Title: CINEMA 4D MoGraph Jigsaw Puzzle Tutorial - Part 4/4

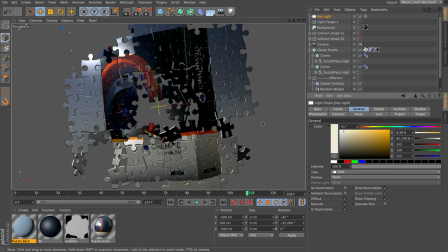492s
But a tiny little bit warmer so that we can see a difference between our fill and our key lights. I'm going to switch to the shadow tab and set this to be area shadows.
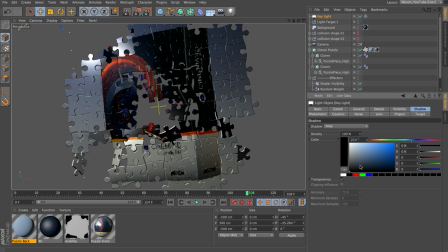504s
And let's make the color of our shadows a little bit cold. So I'm going to set these to be a kind of really desaturated dark blue, like so. Obviously, we need to position this light. So let's press F4 to come to our front view.
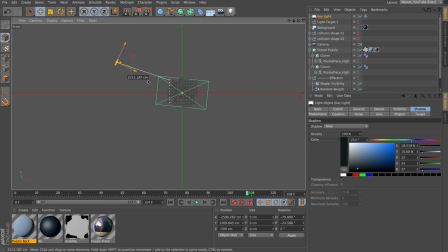523s
And I want the light to kind of be up here, pointing down. The lucky for us is we have a target and it's in the same place as our jigsaw, so I'm just going to leave that where it is.
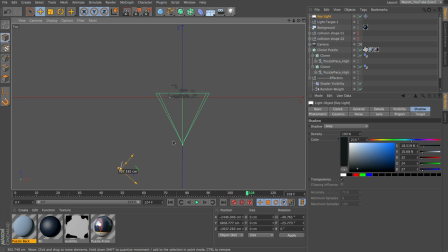534s
But I want the light to be kind of much more over here, perhaps up a little bit more, something like so. That's not looking too bad.
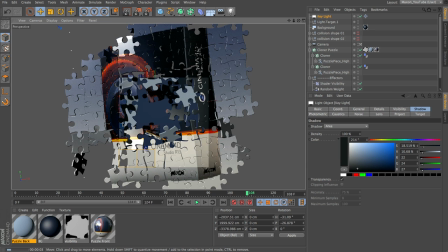549s
And now if we just render from this point of view, it'll give us an idea of how our shadows are casting and how the illumination looks.
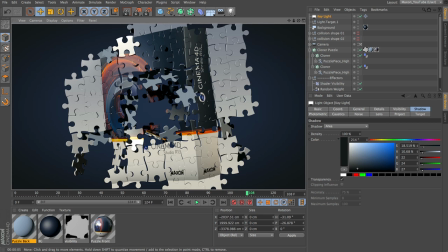557s
So you can see we're getting some shadows here. They're perhaps a little bit dark, but let's see what it's like once we've got some fill lights in there, which should soften that up or illuminate it a little bit more. As far as softening it up, what we can do is we could kind of create a larger area shadow.
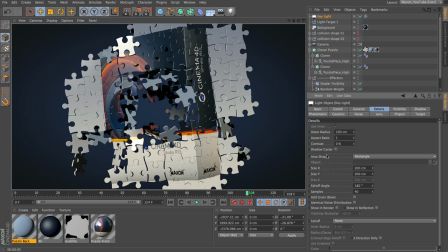572s
If we come to the details tab, you can see that the area shape is currently 200 by 200. If we make our area light bigger, it's going to give us a softer shadow.
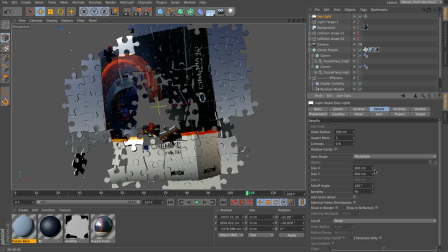583s
So let's set that to say 300. Now we've got an S size of 600. Now if we render, our shadows should be a little bit softer.
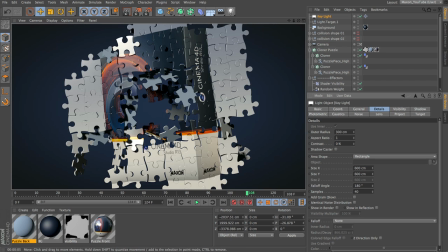592s
And there we go, yeah. And you can see they are looking pretty grainy, but that's just because our settings are quite low. So let's just leave that as it is for now. Take this key light and control drag to create a duplicate.
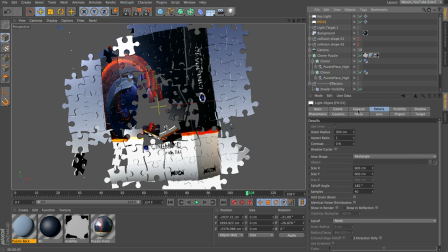606s
Let's call this fill 01. Switch to the general tab and let's switch shadows off for this light. I'm also going to switch off specular. I don't want all my lights casting a specular highlight in the scene. As for the color, I'm going to make this colder. So I'm going to come over and pick a sort of bluey color, and it's going to be quite blue.
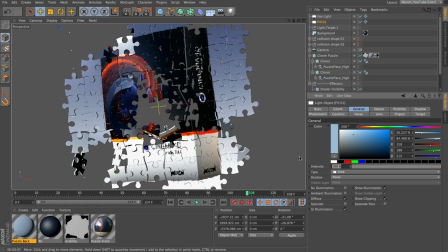625s
And I'm also going to lower the intensity. I don't want all my lights to be the same brightness. I think that the key light can be 100, but the ratio between them, I want to be quite similar. I don't want something that's kind of too contrasty and moody. So I'm going to set the intensity down to 70.
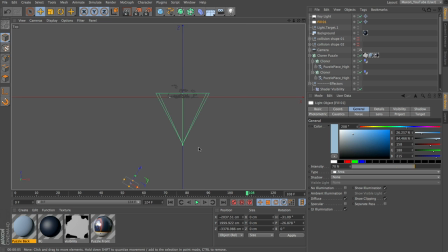643s
Press F2 and switch to my top view. And what I want to do with this fill light is just bring it around the other side so it kind of illuminates all the parts that the key light isn't hitting. So probably wants to be somewhere around here.
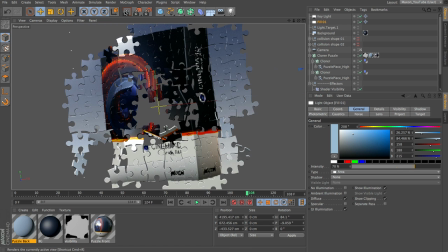662s
And if we come back and render this view,
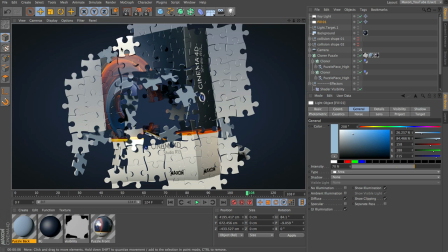667s
that should have softened up the shadows a little bit, and you can see they're not quite so dark and harsh. They've lightened up a little, and any pieces that turn in that direction are now going to have some illumination as well. And you can see this piece here is looking a little bit bluer than all the others, and the same over here.
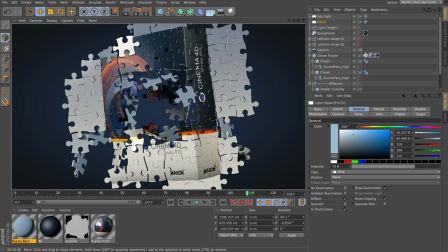683s
And you can see the kind of warmer light hitting the edge of this piece.
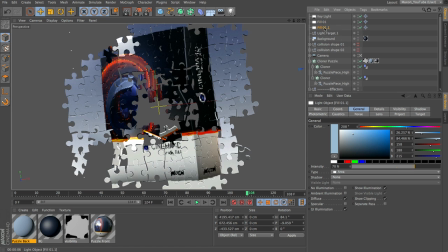691s
Okay, I think we can safely duplicate that fill light and create another one.
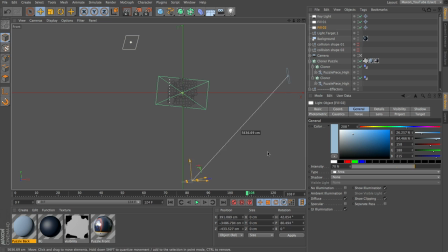697s
And this time I'm going to pull it down and place it right underneath, pointing upwards, and just pull it this way a little bit, just so that it's kind of going to illuminate any pieces that happen to point down that aren't going to get hit by either of the other lights.
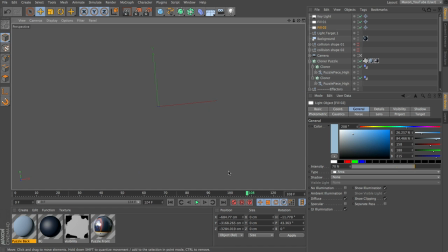713s
In fact, we could probably just take it over this side a tiny bit, and that's going to help hit any pieces, as I say, that point down towards it.
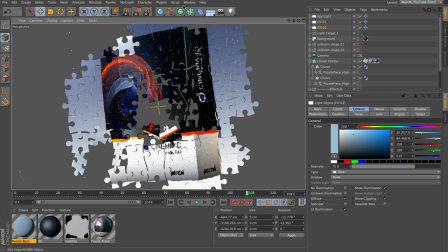722s
You could also add in another light if you wished, like a rim light that you put up above that would be quite bright to just give all the pieces a little bit of a specular highlight along the top. But I think I'm going to just leave the lighting like that for now. Fairly basic, but it should serve its purpose.